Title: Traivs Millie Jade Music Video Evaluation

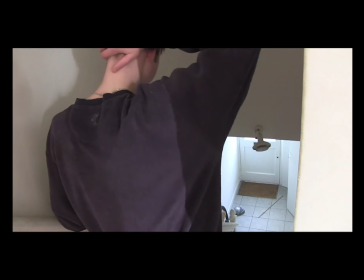Our music video shows similarities to a typical music video,
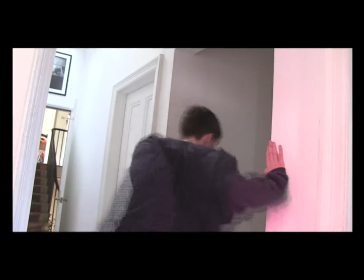using a narrative storyline for the audience to follow while also showing the face of the artist in a stylized aesthetic to promote the artist for the performance side of the video.
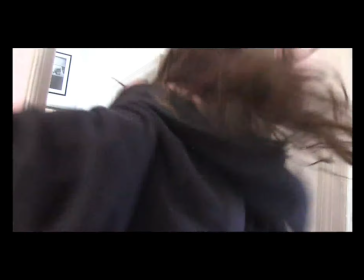Relationships between the lyrics are amplified, reflecting the message within the visuals, showing a young couple amidst an argument,
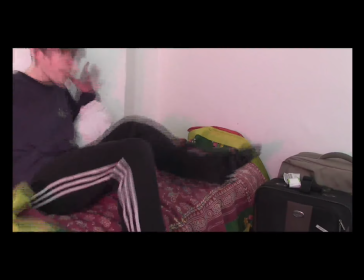displaying signs of happiness and sadness, reflecting the confusion expressed within the lyrics.
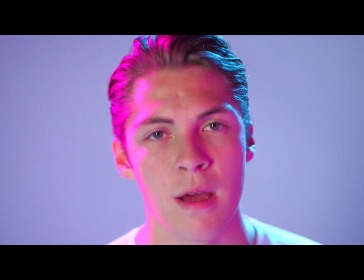The video is typical of the genre due to the lighting, soft pinks and dark hues reflecting the indie pop side of the video.
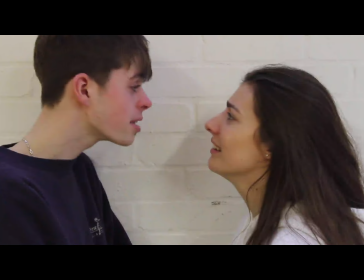The general mise-en-scene reflects the characteristics of this genre
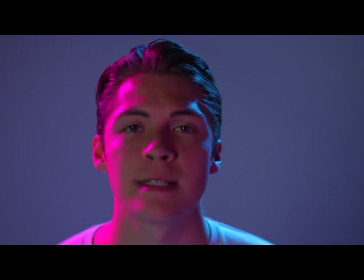being aesthetically pleasing and visually engaging due to the range that reflects the interests of the main target group,
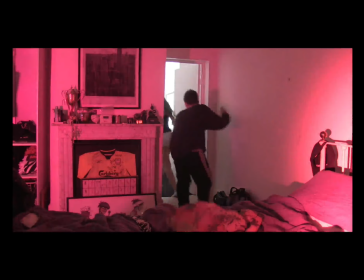being young teenagers who are engaged with themes surrounding relationships and love.
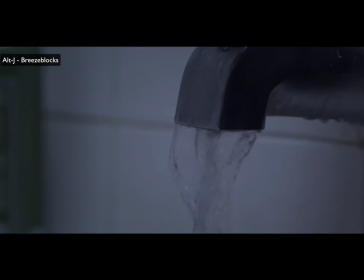Our media group got inspiration from existing groups such as Alt J. The ideas we received from the Alt J song Breezebox was probably the most instrumental towards our music video.
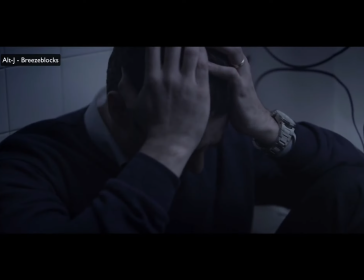It gave us the main idea for our video, which was the use of reversal.
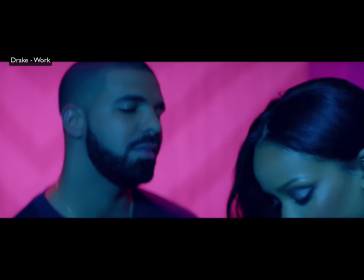We took inspiration from the video song Work by Rihanna and Drake, as the lighting includes bright and vibrant colours such as light blue and pink.
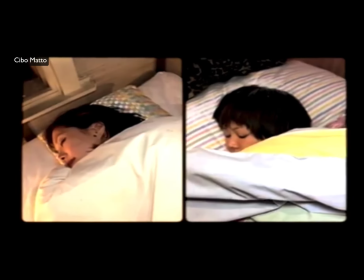Whilst editing, we realised that our reverse narrative scene was not long enough and only covered half of our song.
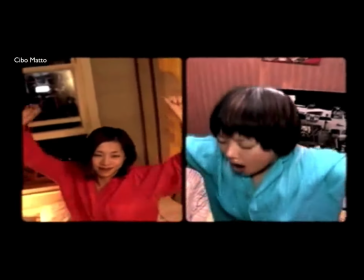In order to solve our problem, we repeated the exact same footage but played in the correct way, running forward.
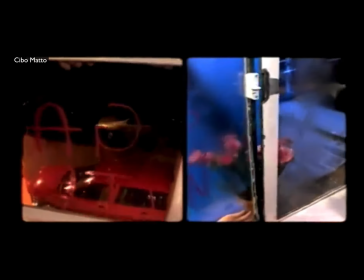This meant that our narrative scene played in reverse first, and then halfway through the song repeated, this time in the opposite direction.
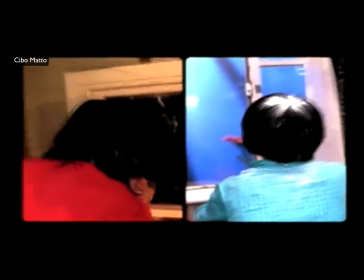This gave us more narrative footage to work with, as well as making the storyline clearer and creating an interesting video.
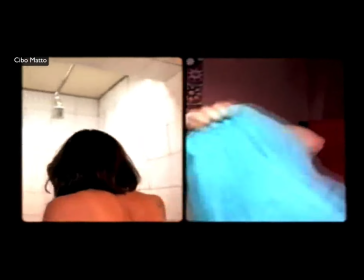The only video where similar concepts being used was in Sugar Water by Sibao Mato,
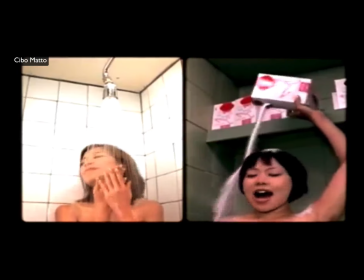where two stories are paralleled in a split screen, with one playing backwards and another playing forwards.
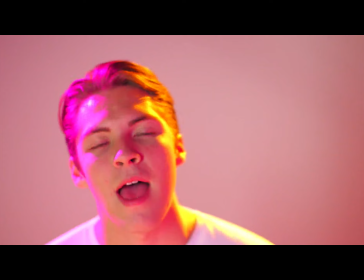Another concept we liked was neon lighting, using warm pink, purple, yellow and blue lighting gels to light our artist's face and set.
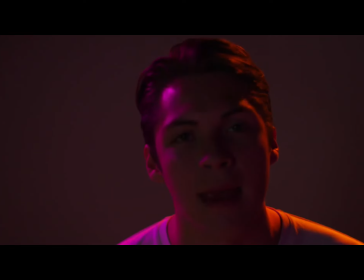This has become quite popular in recent months and is an idea which I was especially drawn to, and we feel that has a specific aesthetic to the music, which helps to create the artist's identity.
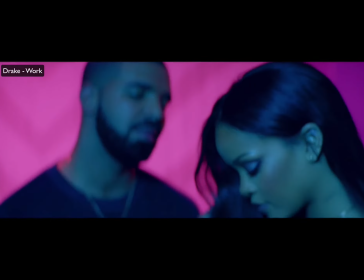This theme has been used in a small number of videos by various artists in different genres, and we drew our inspiration from three main videos where the concept was most prominent.
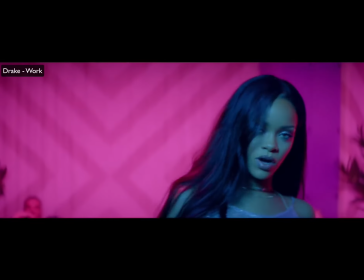One video that we liked was Work by Drake, as this video fits the performance category and consists of two singers performing in a neon-lit room.
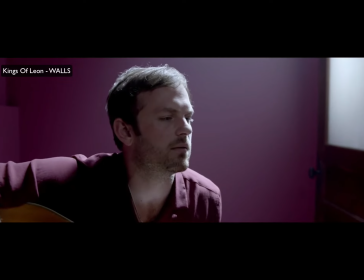The second video we used were Kings of Leon's new videos for their album Walls. We took inspiration from specific shots of the video.
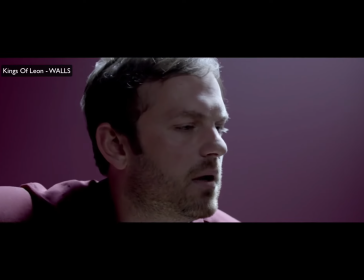In the video for Walls, we especially liked the extremely focused close-up shots of the singer's face, as well as the shots where the lighting changed from pink to blue.
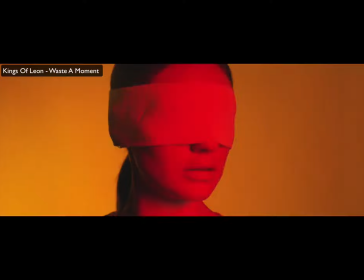In the video for Waste a Moment, we were drawn to the shots that used bright yellow and red two-tone lighting, which helped create a more dramatic effect.
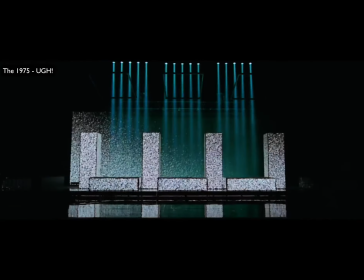The third video we liked was by 1975. The video is a performance-based video that uses blue and pink lighting in various studio locations to create a clear aesthetic for the band. We really like the close-up shots of the artist's performance, with the lighting being used to make it more interesting.
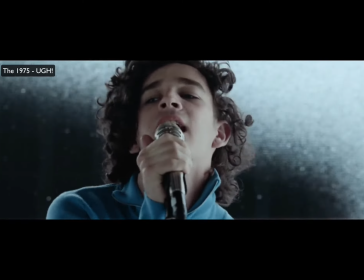All three of these artists use neon lighting to create an identity for their new albums, as this theme is different from what their previous albums were.
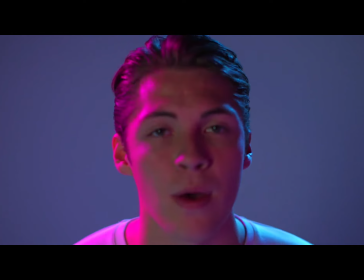We also decided that to make Tom identifiable, we needed to create a brand or image that he could be identified with.
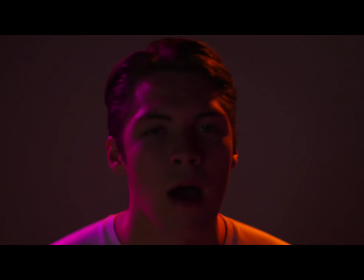This would help to create a star image. The best way we thought that this may work was to use neon lights to make our artists in the video stand out.
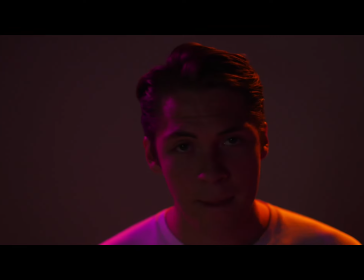We also decided to use warmer pastel tones, which are more commonly linked with sensitivity, love and femininity.
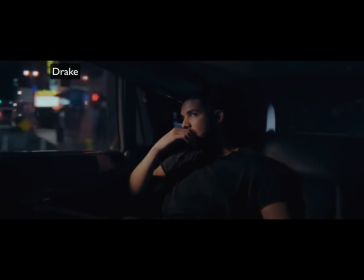All of the artists we drew inspiration from are characterised by their sensitivity. Drake is known as one of the more sensitive, soppy rappers, so the soft tones suit his style.
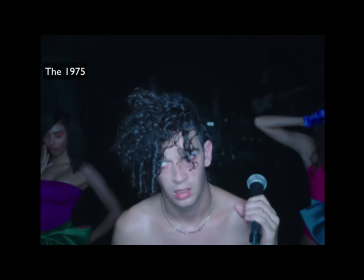The 1975 are also known for their sensitive lyrics and have taken a new direction with their album, reinventing their image.
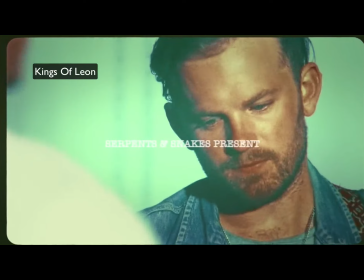Kings of Leon have always had emotional lyrics, with this theme developing as the band have matured.
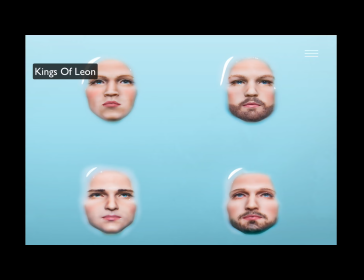For their latest album, they have focused on warmer tones and more feminine image. The album cover is a group photo with all of them wearing makeup, fake eyelashes and big blue eyes with baby blue and pink colour scheme.
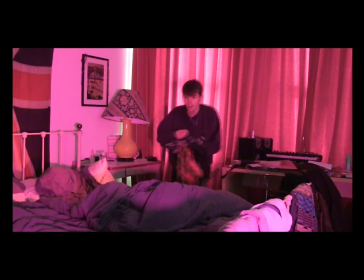Another way that we use and develop conventions of music videos is by editing music to the beat and trying to abide by the 3-second rule.
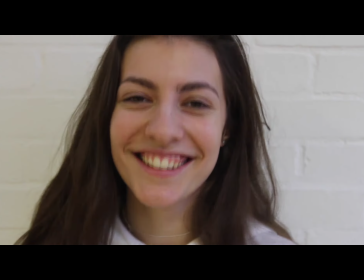When we could, we tried to cut our shots to the beat, making the images and audio fit together, creating a more complete product.
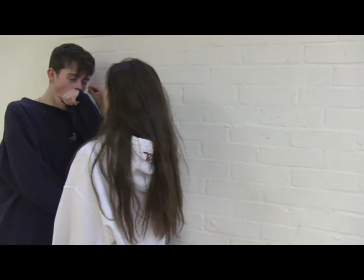When we made our rough edit of our video, we felt that it was not choppy enough and it was too static, which meant it did not follow the 3-second rule enough.
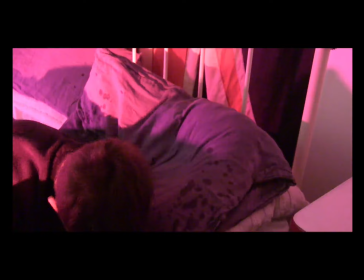We shot pickups so that we had more footage to edit with, making shots shorter and making it easier to edit to the beat more frequently.